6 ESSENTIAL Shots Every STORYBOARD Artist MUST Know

single, two-shot, Dutch angle, a push pass. Ever wonder what all this film jargon means? Well, as storyboard artists, it's not enough to just understand the language of film. You need to know how to bring these shots to life on the page. So in this video, I'm breaking down 6 essential shots. I'm going to tell you why filmmakers use them, and more importantly, how you can learn to illustrate them with precision in your storyboards.
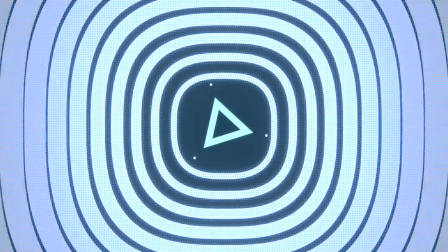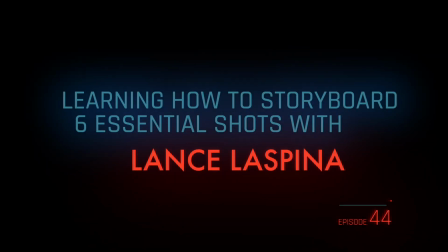Welcome to Beyond the Process. Thanks for joining me today.
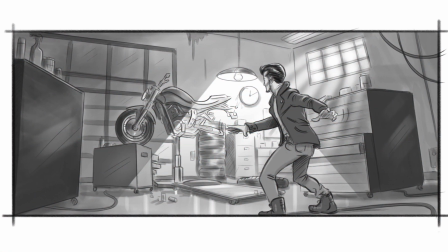42s
During my 30+ years as a professional storyboard artist, I've learned you need to be capable of drawing any type of shot the director throws at you. And of course, the first step in that process is to be able to understand specifically what they're asking for. So let's get started learning these 6 essential shots. When a director asks you to draw a single, he wants you to draw just one person within the frame, perfectly clean of all other actors. So what purpose does this type of shot serve?
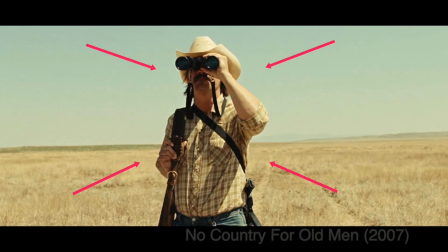75s
Well, a single shot will cause the audience to focus all of their attention on just this one character.
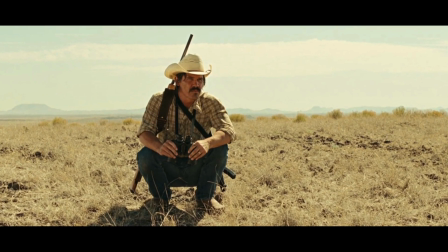82s
Think of it like a spotlight moment, where you're capturing what the character is feeling or doing.
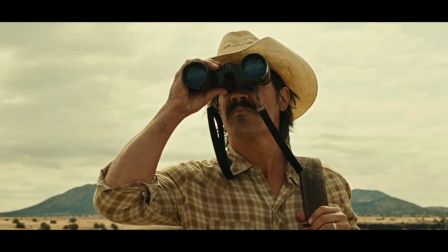88s
These shots can be super tight, like a close-up that shows every detail of their face, or they can be wider to give you a sense of their environment. Okay, so now here's where it gets interesting. A dirty single is when you have another character in the immediate foreground kind of dirtying up the shot, and they're almost always slightly out of focus.
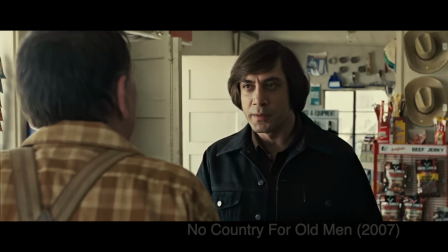108s
Filmmakers will use this as a way of establishing spatial relationships between characters as they converse, and there are 2 main ways to do this.
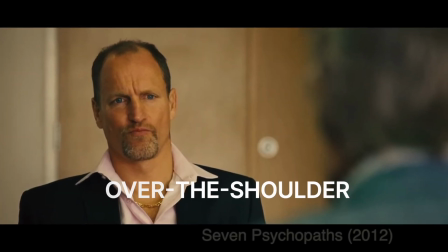116s
The first is called over the shoulder, often shortened to OTS,
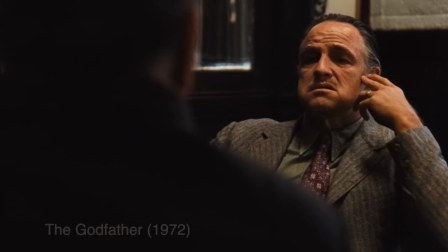121s
where the camera is up higher, shooting past someone's shoulder and head towards the actor who's speaking.
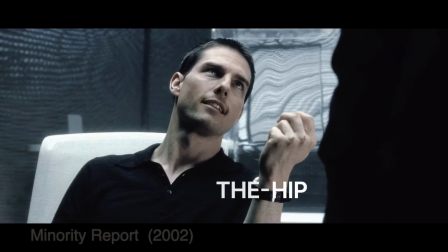126s
And the second is referred to as over the hip. This is where the camera drops lower and shoots past the actor's hip. So let's take a look at a couple of examples of how I personally would storyboard these types of shots.
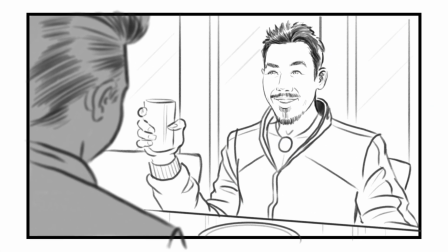140s
You'll notice I've used the principles of depth of field to purposely defocus the foreground character as to draw attention to the person who is speaking. Anytime you have more than one actor within the frame, it can no longer be called a single. So now we refer to the shot according to the total number of actors we see.
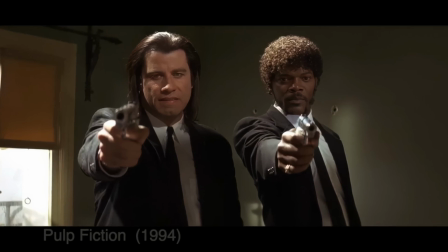163s
For example, if there are 2 actors in the shot, it's referred to as a 2-shot,
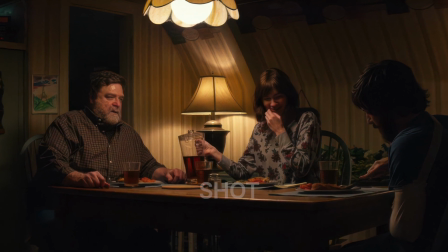168s
3 actors, a 3-shot, and so on down the line where we can have a 4, 5, or 6-shot.
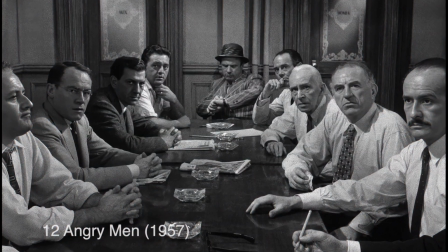176s
Eventually, when there are large numbers of people within the frame, it may be referred to as a group shot. Now, the composition of these shots varies depending on the scene's dynamics, as we want to make sure all the subjects are visible and balanced within the frame.
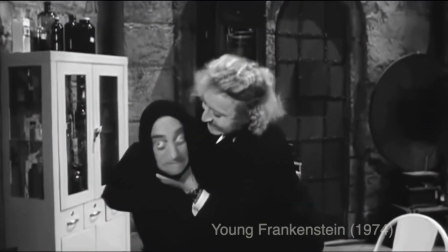192s
2 shots are often really helpful for allowing performances to play out in a single take, which can be especially useful for comedies.
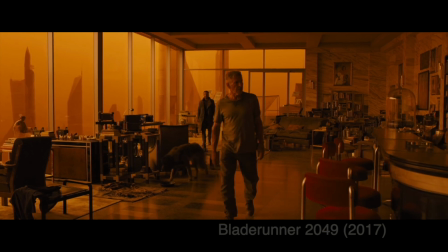200s
Now, I think it's important to note that the subjects don't necessarily have to be side by side.
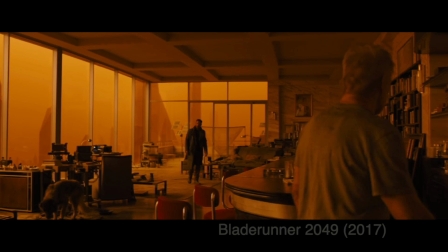206s
They can be positioned in various ways within the frame.
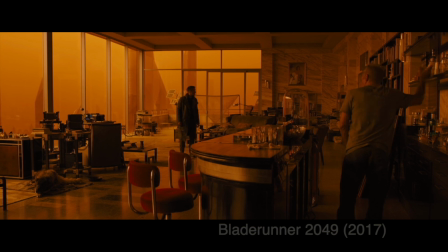210s
So, for example, you could have someone in the foreground and another actor placed behind them in the background. Either way, it's still a 2-shot.
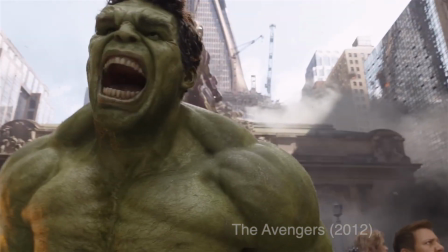219s
Anything more than a 2-shot, so like a 3, 4, or 5-shot,
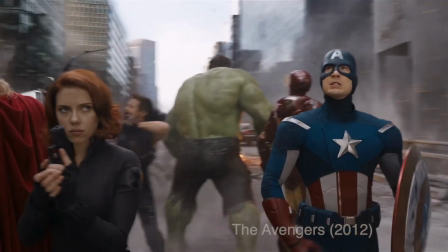223s
are often used in films where there are several protagonists, such as a Marvel Universe movie with multiple superheroes. Here are some examples of how I've storyboarded 2 and 3 shots in the past.
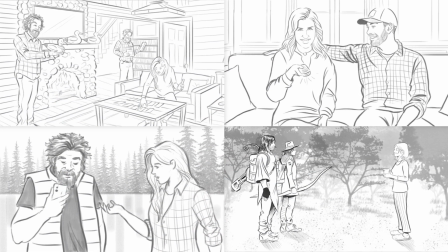236s
You'll notice how the placement and size of the actors varies within the frame. Before moving on, I have one really quick ask.